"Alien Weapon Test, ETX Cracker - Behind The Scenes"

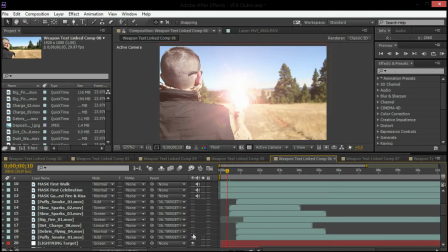Now we're getting rid of the lightning, getting rid of all those sort of elements. We've got the projectile, which I'll go over in a second, the target in the background,
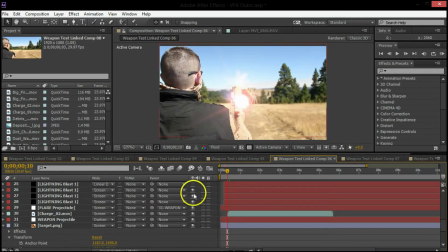and the last element here is actually the projectile. And the projectile is interesting because I initially started with a solid, and I kind of made it opaque and picked a red color.
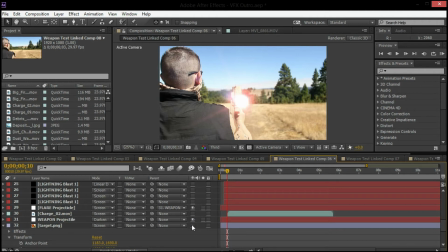And then I was struggling because it wasn't quite giving that effect that I wanted to. And I pulled in a flare and customized it and tracked it. And that seemed to work out nicely.
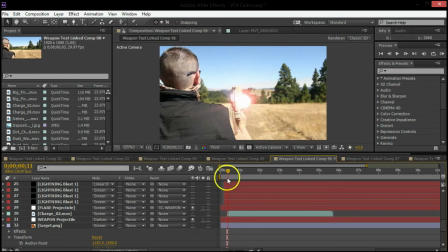And I have some other effects on there to give it a little more natural look. And as it approaches the explosion, it dissipates. So without that on, this is the original scene, just staring down sort of an old dirt road,
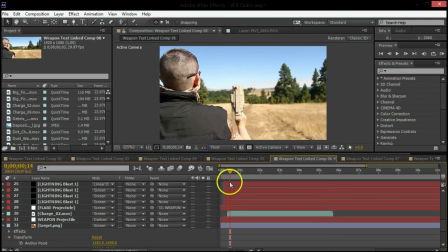and that's what I started with. Some of these other compositions, just to wrap up the end,
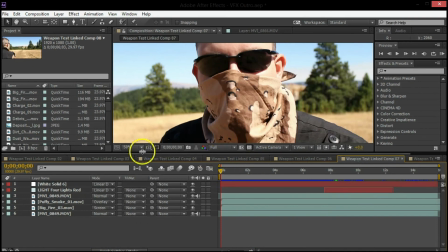this part here is just to get the lights into the shot at the end to sort of indicate
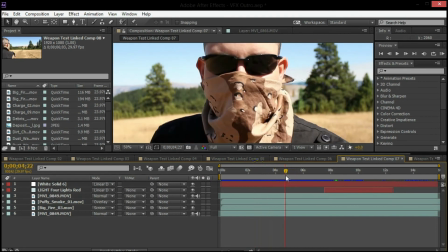that the weapon has been used and it's cooling down or needs to be reloaded,
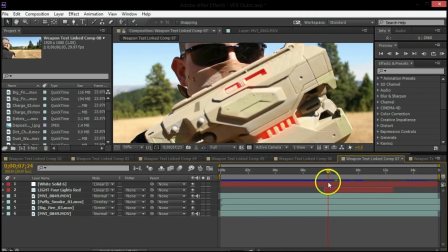and then this other shot where I just had to drop in the target.
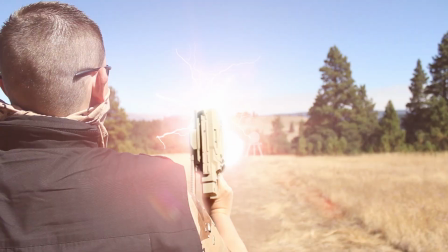So quite a bit going on here. Going into the planning phase on this was interesting.
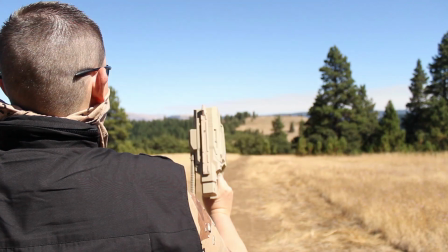I thought I would have this down pretty much, and later I realized some of the angles weren't
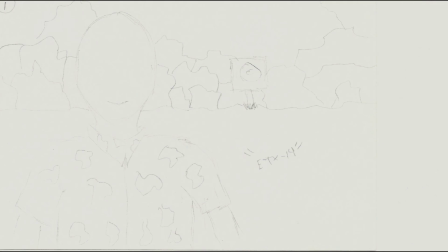what they needed to be to really sort of reduce the post-production time. And you can see some of my storyboards here on the screen. that I drew up, started planning out how this was going to go. And, for the most part, that's how I shot the film. So for those of you who are thinking that, maybe I just didn't do any planning at all, there's actually a fair amount of planning that goes on.
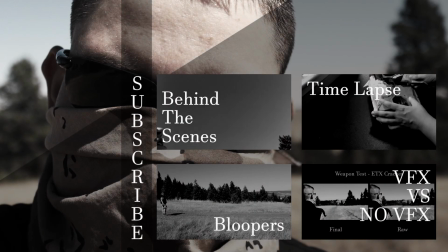It's just a matter of how that was executed and thought about in the beginning that really makes the difference.
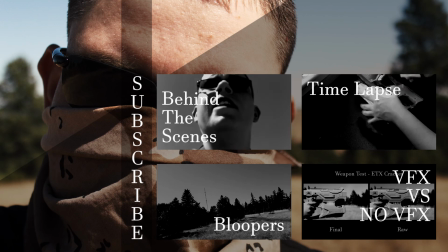So I hope you enjoyed this behind the scenes. This is Jason Wright from New Loyalty Entertainment, and I will see you later.